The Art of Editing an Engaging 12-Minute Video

Alrighty, it's around lunchtime on Thursday. We still have a good chunk of the edit to do but I was able to get a little more sleep last night which was nice taking a little lunch break right now gonna exercise for a bit just get a little sunlight and then we'll get back to it I was still feeling pretty behind on the edit itself but in a good spot if that makes sense I feel like the road ahead is pretty clear at this point and it's just a matter of doing it which is a good feeling this is where that prep work I did on day one is gonna pay off before
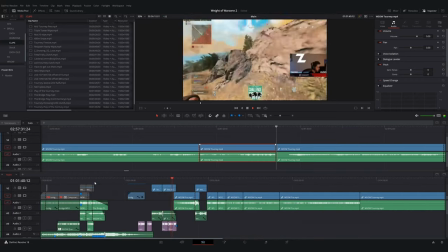529s
I went to bed last night I brought over the voiceover from day one and started to lay out the rest of the video.
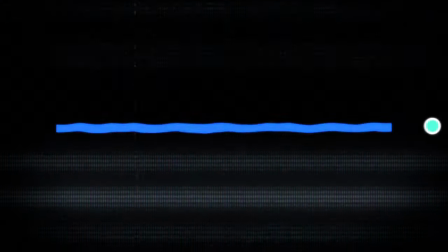535s
What I need to focus on today is pacing and emotion. Zach's voiceover will serve as my guide,
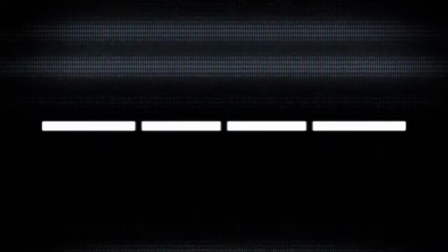540s
but I need to make sure I give sections enough room to breathe while also elevating and heightening the viewer's emotions where it's deserved. A rookie mistake editors make, and one that I still make, is the misuse of music.
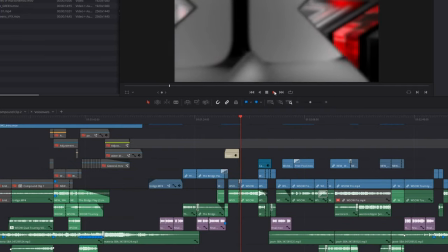553s
Either the mix is too loud, it's too soft, there's no music, or it's the wrong song choice.
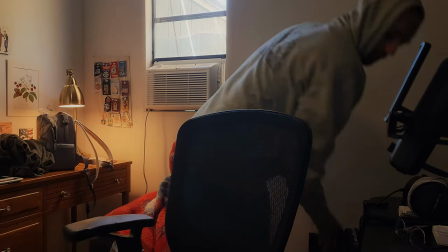560s
I'm getting better with these decisions over time, but one thing I'm learning is to not force audio.
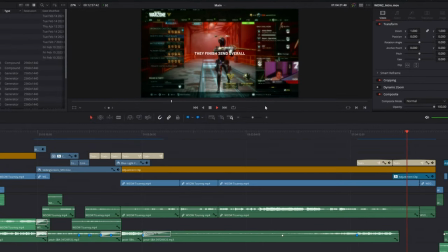566s
For example, without any spoilers, in one of the emotionally tougher moments of the video,
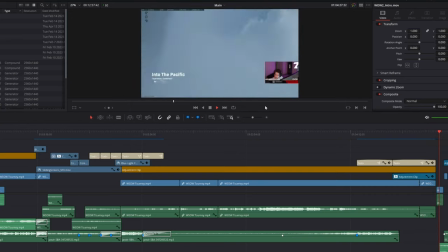571s
instead of including a sad piano or a violin that could be distracting, I chose to use silence.
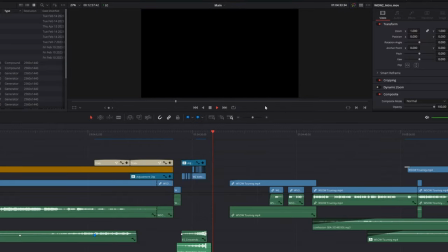578s You were counting on me. I put my heart and soul into this year and I lost.
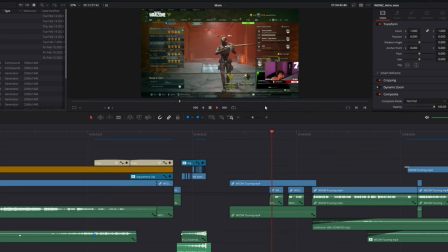588s
Hopefully by doing this we let the viewer sit and feel the weight of what Zach is going through. In this moment, I felt like it was okay to not focus on being additive and just let the media speak for itself.
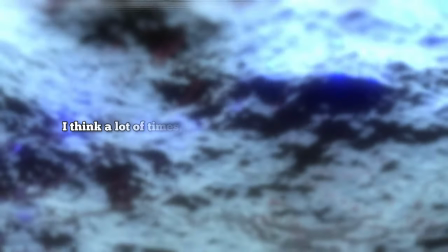599s
As editors, I think a lot of times we feel we have to look for ways to add to a video,
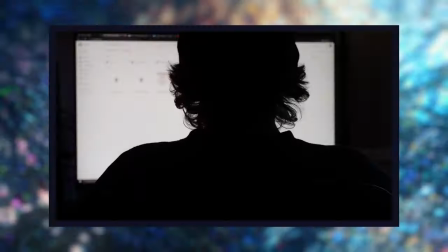604s
you know, some kind of punch in or glow or subtitles, but there are points where it's okay to trust your audience to enjoy what was captured on its own.
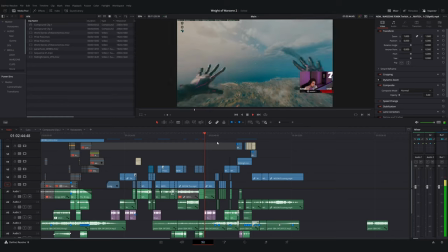611s
There were only a couple of other visual sequences I needed to get done.
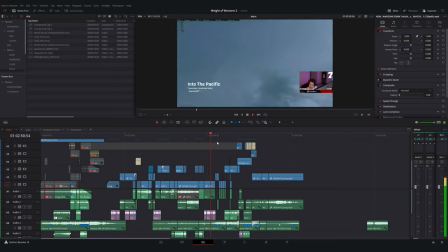615s
I didn't want to focus too much on the gameplay aspect of the 5 plus hour tournament footage I had so I created this 3D floating screen scene.
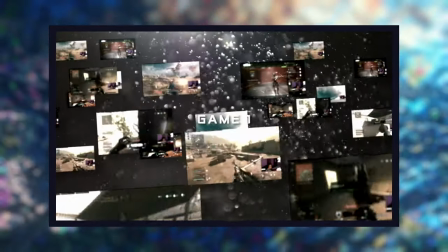623s
I used it as my time passing mechanism and luckily I already had some practice doing 3D things like this
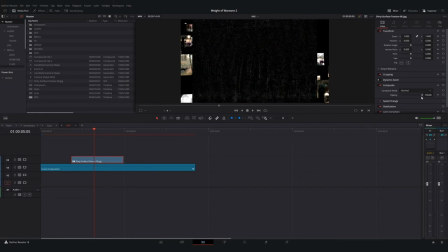629s
so I knew how to lay it out and just focused on compositing it with some textures and focus blurs.
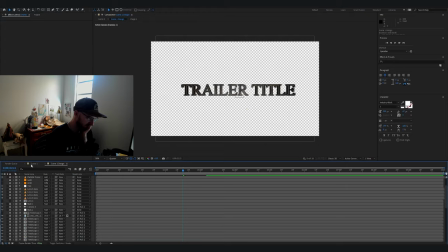635s
I also grabbed this After Effects stock template. As a working professional yes I should develop my own assets over time and create high quality work that's unique
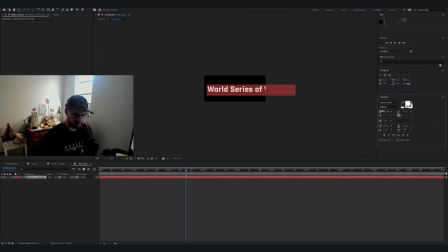644s
to me but if I can save six hours worth of time you best believe I'm turning to Envato Elements.
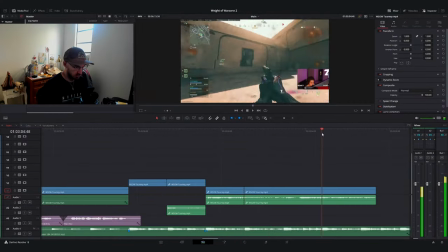650s
With the time I had left all I was really thinking about was doing justice to Zach's story. Zach's been a really good friend over the years to me and I knew this was an important video to him.
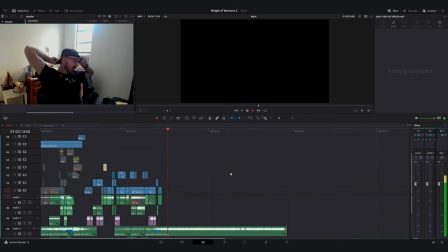659s
All the visual and graphic elements had been completed and I used them to highlight certain areas and then when it was needed I included sound design for some emotional impact.
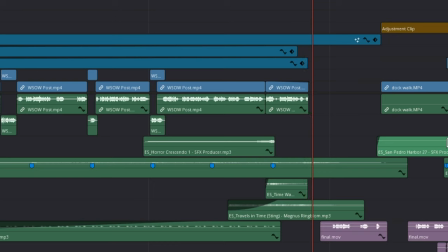668s And uh yeah I will see you guys when I see y'all. Love you guys. Peace.
There are some good guiding principles out there for how you make decisions and choices
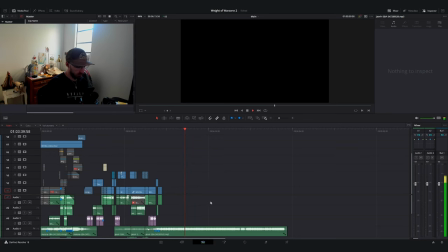677s
as an editor but I think a lot of it comes down to experience and feeling.
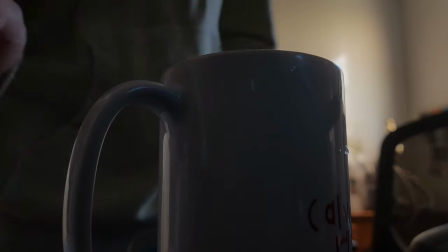681s
As the person who's often closest to the story you know what naturally feels right.
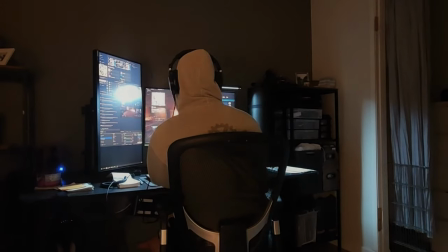687s
As Thursday night went on I was feeling more confident about getting the video done and meeting the deadline.
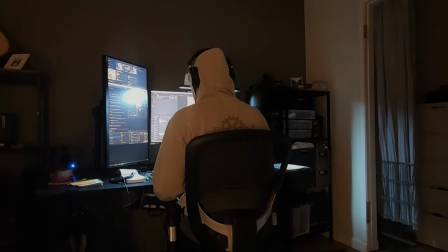692s
I got around two-thirds of the way done before I started feeling really tired and burnt out.
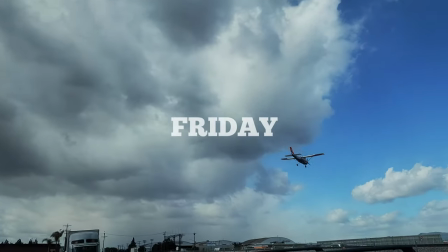697s
It is officially the morning of publish day and to be perfectly honest I did not end up recording too much.
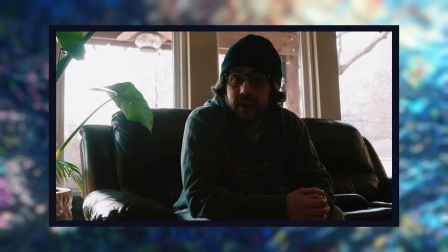704s
Zach sent me his final talking head sequence late last night and I just needed to wrap the final version of the edit.
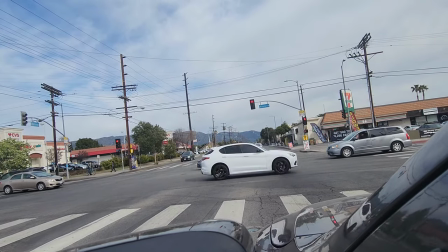710s
I actually took the morning for myself. There's a certain point for me creatively where I become absolutely useless after sitting
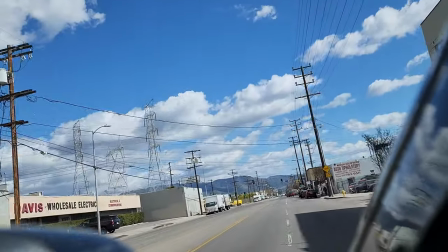716s
for too long so I decided to get some fresh air and got back to it a little bit later in the day.